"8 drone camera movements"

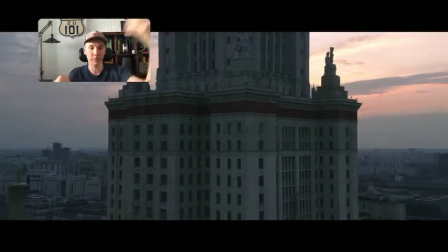[12:10]
I could not see where my drone going if I'm standing, too far from an object, and there is like a
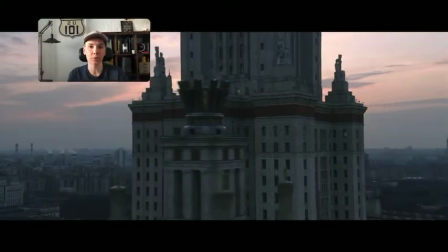[12:16]
two these towers here, and I was afraid maybe I bump into a second tower.
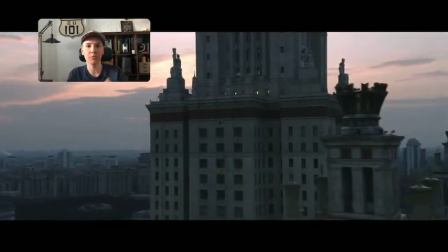[12:22]
So be very careful, see everything before you're flying, and again, use HQ for
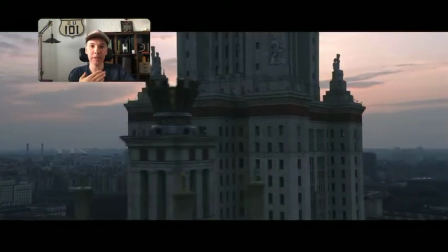[12:29]
visually closer to a subject, but technically further away from a subject when you are flying.
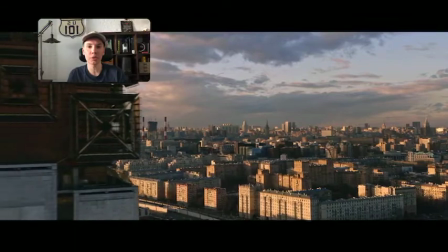[12:36]
Another, this one, for example, this one is like, again, this is flyby with the reveal at the end.
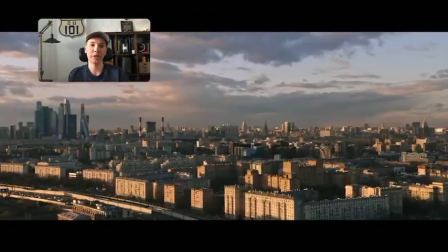[12:44]
So very nice as well.
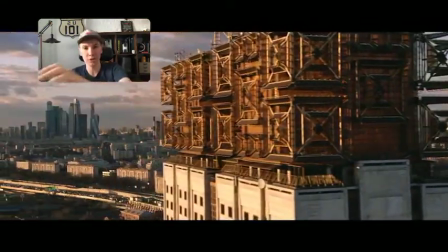[12:45]
It's not fully loaded video, but you can imagine it's flying further away and revealing all the cityscapes.
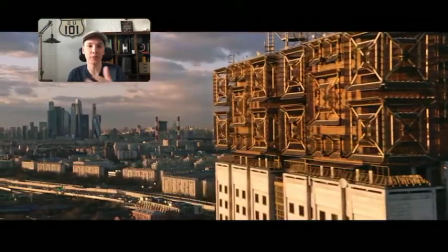[12:54]
So actually that's also a combination of flyby and a reveal in one shot is very nice.
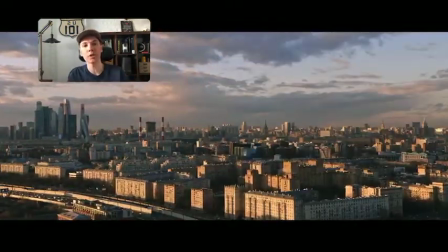[13:01]
And actually what I'm doing when I'm shooting, I'm not particularly drawn into single one of this
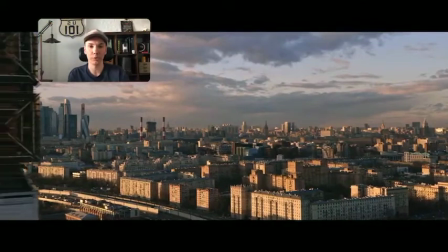[13:09]
movements like fly forward, or backward, or sideways, or reveal, or something else.
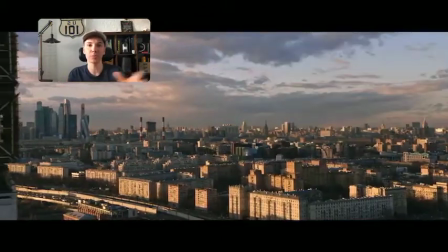[13:15]
I am actually experimenting on the location with different multiple movements.
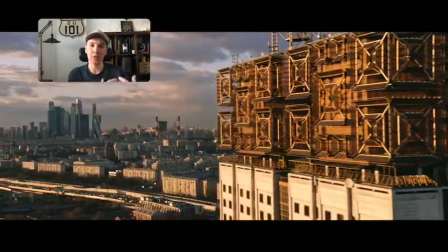[13:23]
So back at my at my studio,
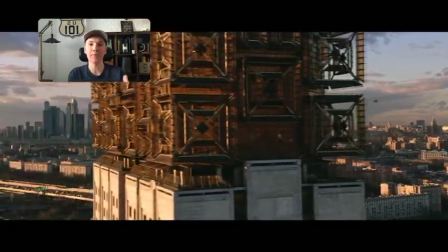[13:26]
back at my editing and post-processing, I have many options to actually choose.
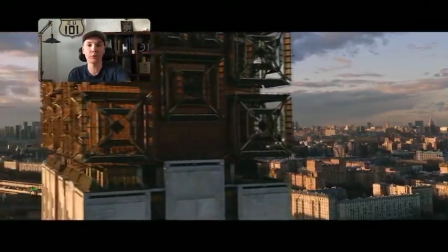[13:32]
For example, maybe I like this shot with the flyby, maybe I like this shot with the reveal,
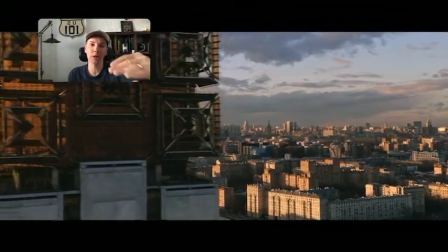[13:38]
or maybe I like this shot when you just flying straight forward to this beautiful cityscape.
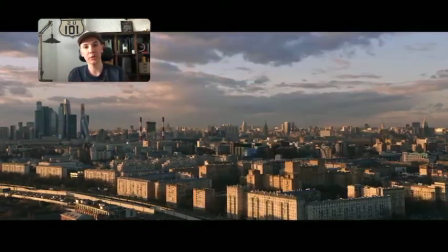[13:44]
And then later on at the post-processing time,
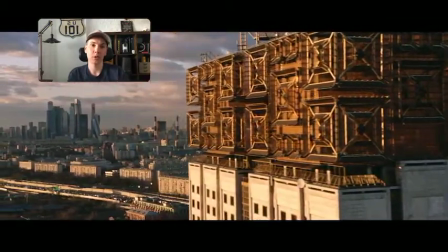[13:47]
I have more to choose from and to see what is best for my montage or for my edit.
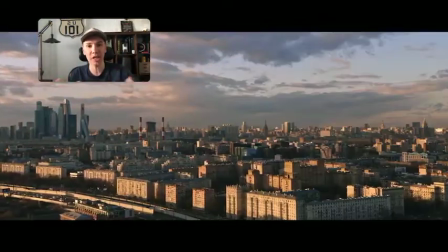[13:55]
That was number 4, which is flyby. Again, there is so many variation. I'm showing you the general concept of the movement.
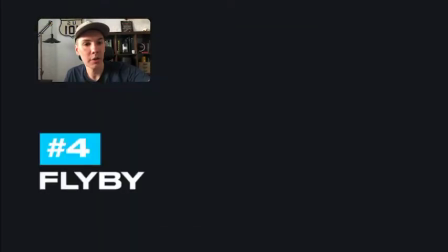[14:04]
Next one is actually, okay, that was flyby. Next one, top down. I think that's extremely popular, extremely classical, extremely easy to do, and because when they actually drone aerial photography, drone aerial
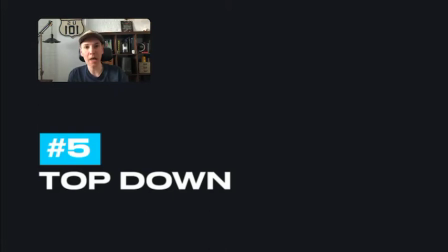[14:25]
videography came about to us, to people who can afford that, not flying on helicopters and with multiple millions of dollars of equipment, but for us who can afford that, this top down was presented. For us, presented an amazing opportunity to see a completely different side view,
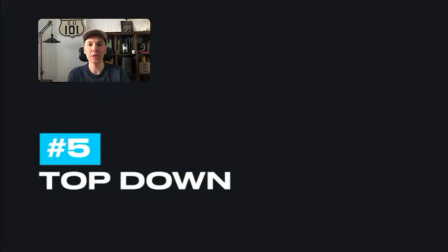[14:44]
completely different compositional view of your environment, completely different way of shooting, and the top down, again, it's very, very popular. and a very easy to do technique. There is multiple combination of that, and I will just show you a few of them.
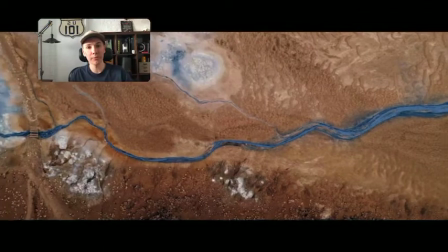[15:02]
A simple, straightforward flying, forward, sideways, forward, backward, left side, right side.
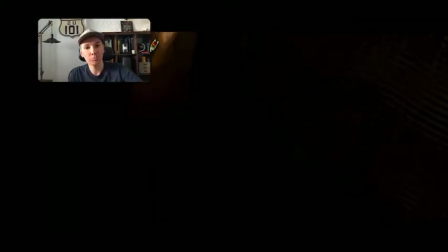[15:12]
It's just a simple, a traditional fly.
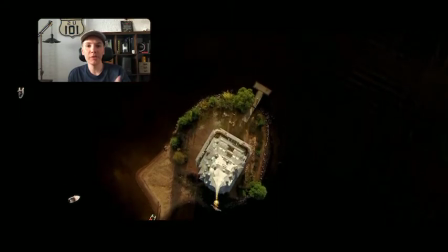[15:17]
This one, combining some, revealing some subject, flying past by the subject,
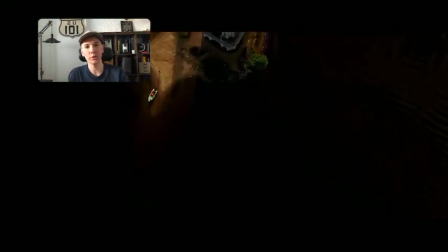[15:24]
really, I think it's very powerful, especially when there is nothing else and it's just to see the subject, flying by.
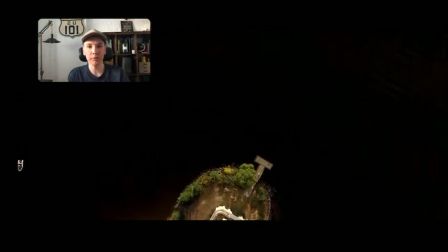[15:31]
Again, be careful, and if you have a Mavic 2 Pro, just switch to HQ to see,
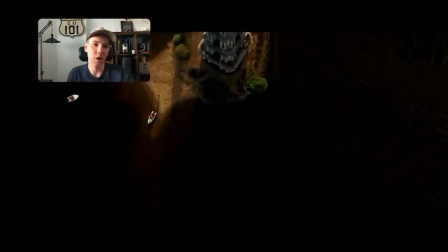[15:37]
to be visually closer to a subject, which I already talked about.
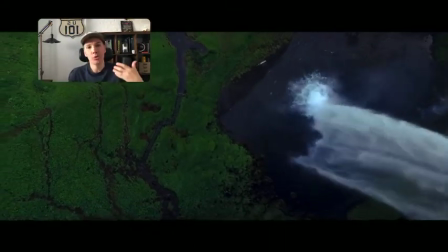[15:43]
Another one, you can fly up or down. Again, just camera minus
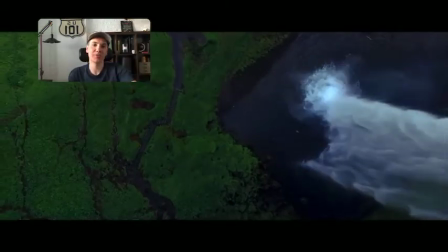[15:51]
90 degrees down, and you can just fly up or down, and it's really,
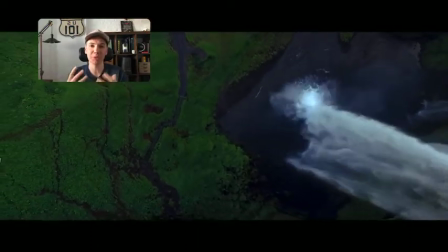[15:58]
give you an absolutely different compositional, different perspective on, traditional and maybe even boring shot.
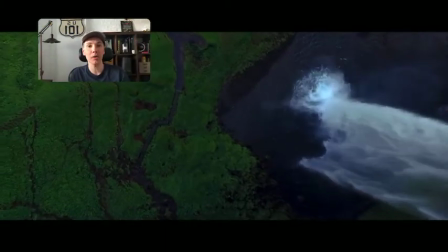[16:07]
Imagine this situation where there's no clouds, no sun, there's nothing, and it's just
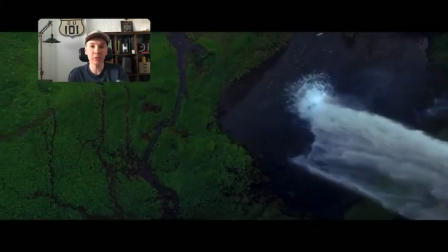[16:12]
for straightforward fly backward or any other movements, it will be a little bit dull and boring.